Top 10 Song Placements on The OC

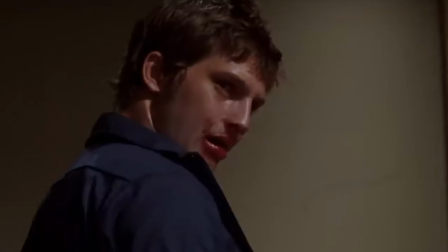[28:37]
And it's gonna be hard to top this one, so you're probably left wondering what could possibly be number one.
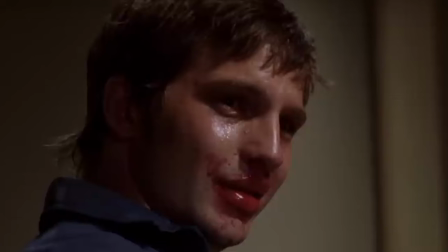[28:44]
Well, surprise surprise, it also involves Imogen Heap.
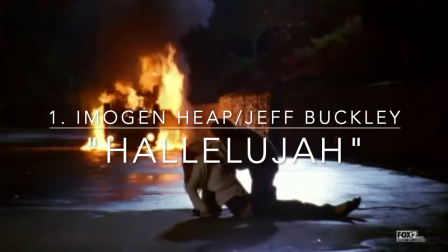[28:48] I used to live alone before I knew you.
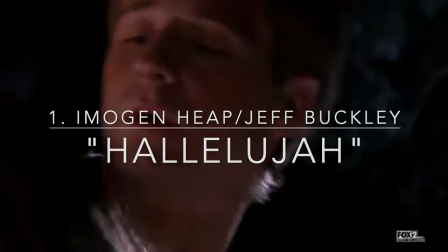[28:54] What is it?
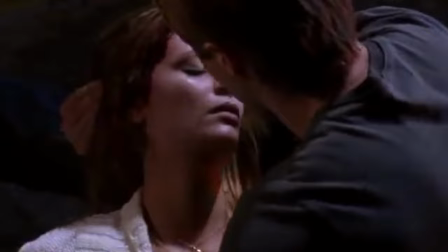[28:55]
I cannot stress enough how much of a culture shock the death of Marissa Cooper was to viewers at the time when the season 3 finale aired.
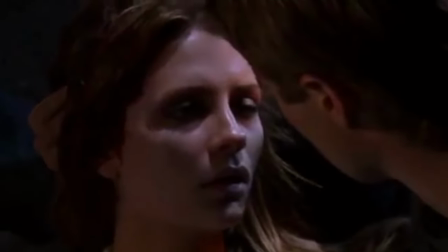[29:04]
I'm talking there were girls who couldn't go to school the next day.
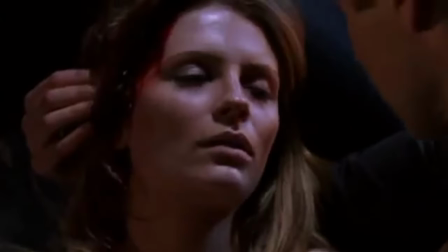[29:08]
While Marissa's death was incredibly controversial and had upset many people, it only felt like a natural conclusion to her story to me.
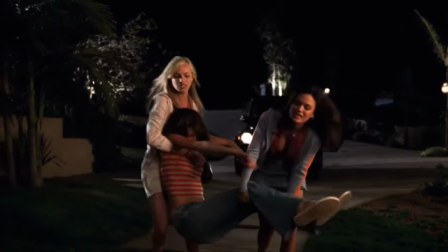[29:18]
The series had foreshadowed this moment again and again, bringing her closer to death's door with every episode.
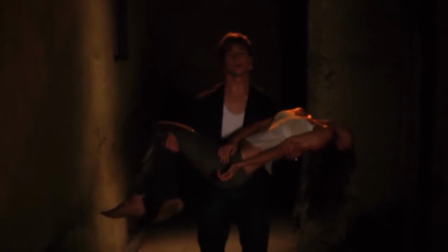[29:25]
How much longer could Ryan keep coming to her rescue until she eventually dragged him down with her?
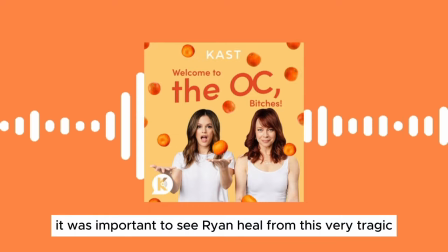[29:32]
But it was so it was important to see Ryan heal from this very tragic love story.
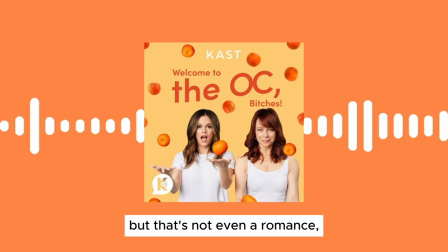[29:37]
You want to call it like a Romeo and Juliet thing, but that's not even a romance. Romeo and Juliet is a tragedy. And I think Ryan and Marissa were a tragedy, unfortunately.
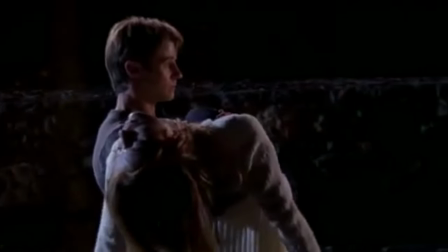[29:45]
I will admit watching Ben McKenzie Jesus carrying Misha Barton away from the car wreckage
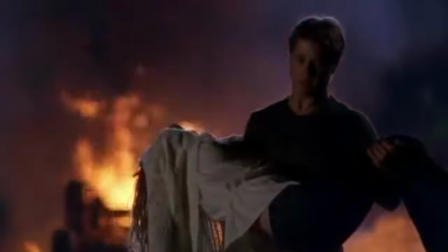[29:51]
in flames to an acapella cover of Hallelujah. may look and sound ridiculous out of context.
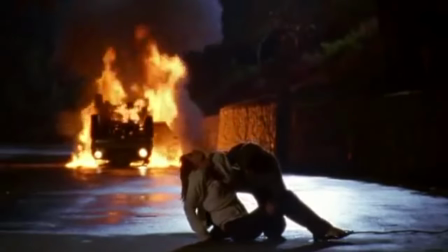[29:58]
But in the vein of the story as a whole and knowing Ryan and Marissa's history, it's just brilliant.
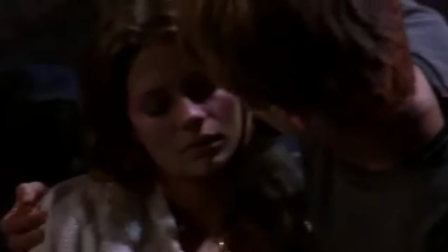[30:05]
Is it a little over-the-top and soap opera-esque? Of course, but that's kind of the point.
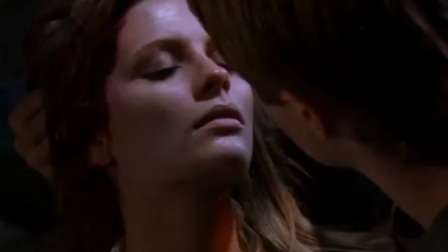[30:11]
It wouldn't be a Josh Schwartz teen drama without the epic, over-the-top, ridiculous melodramatic cinematography.
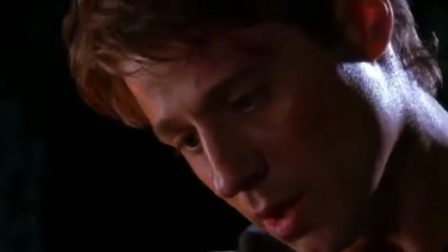[30:17]
What makes this song choice in particular hit so hard is the fact that it's not the first time we hear Hallelujah in the context of Ryan and Marissa's story.
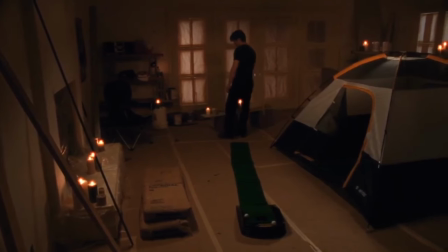[30:26]
In the very beginning of season one,
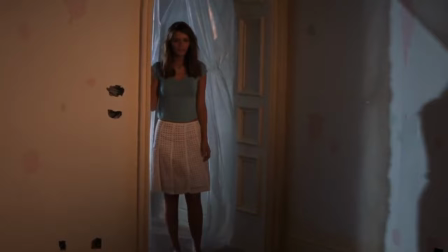[30:29]
while Seth and Marissa help Ryan hide out in Kirsten's model home so he wouldn't get taken back into police custody and sent to social services,
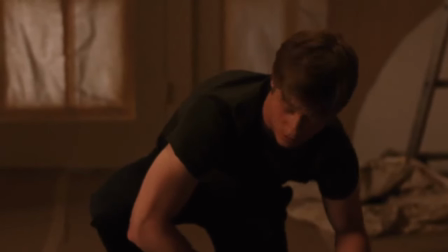[30:38]
Marissa makes Ryan a mix CD. And in episode two, when Marissa visits Ryan on what they believe will be their last night together,
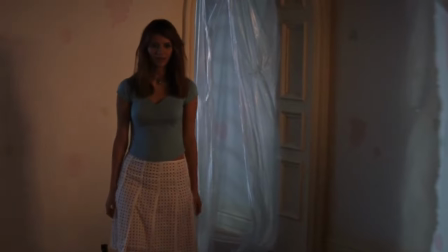[30:46]
the Jeff Buckley cover of Hallelujah plays, and Marissa utters rather flirtatiously, This song reminds me of you.
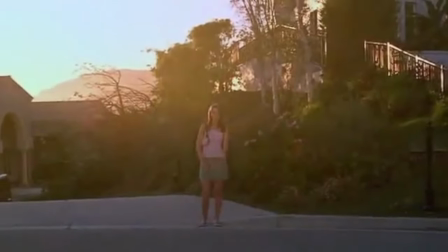[30:54]
Hallelujah was there when Ryan and Marissa's story began, and it came back around to soundtrack their tragic end.
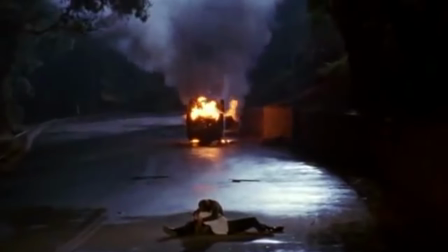[31:02]
Pretty poetic, if you ask me.
Hallelujah.
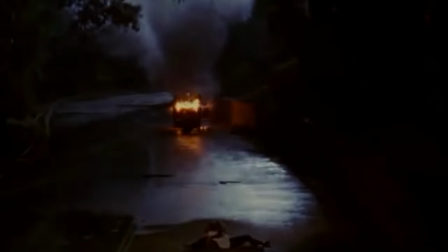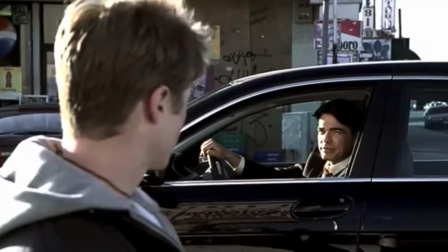[31:14] Told you. You could do worse.
Thank you for listening to me ramble on about the OC soundtrack.
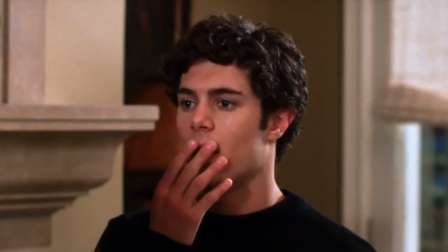[31:22]
I guess maybe I say all this to say the OC is good, actually.
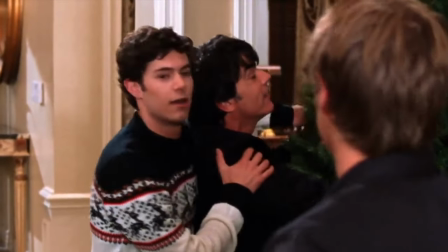[31:28]
That's not exactly the point of this video, since my wheelhouse is more of the music.
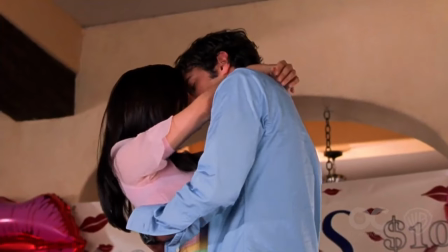[31:33]
But if you want a good, convincing case on why the OC is so great, then I recommend watching Patrick Willem's excellent video essay on the show.
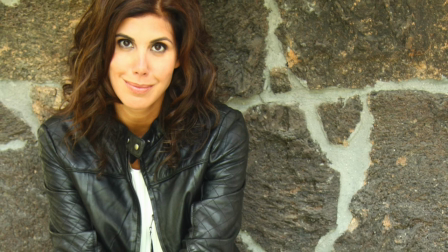[31:42]
I really wanted to put a spotlight specifically on all the amazing work of music supervisor alexandra potsavas as the people in her type of position are rarely ever named and given recognition unless you look for them so i guess the point of this video is to say appreciate your music supervisors name
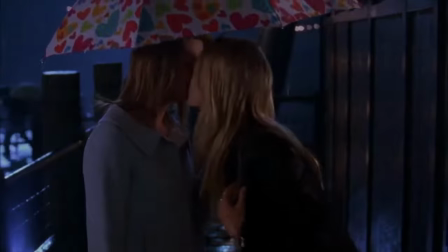[32:03]
your supervisors they are the tone setters for your favorite shows without them you have no show at all.
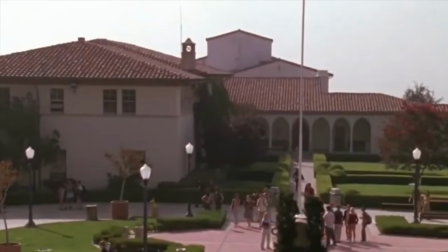[32:10]
So appreciate them. Thank you again for watching, and I'll see you all in the next video, whenever that may be.
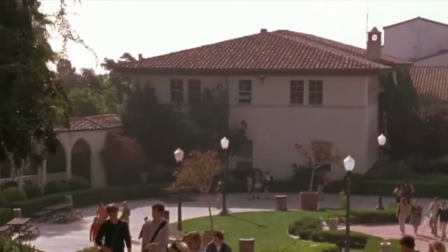[32:18]
Thanks for sticking around. Love y'all.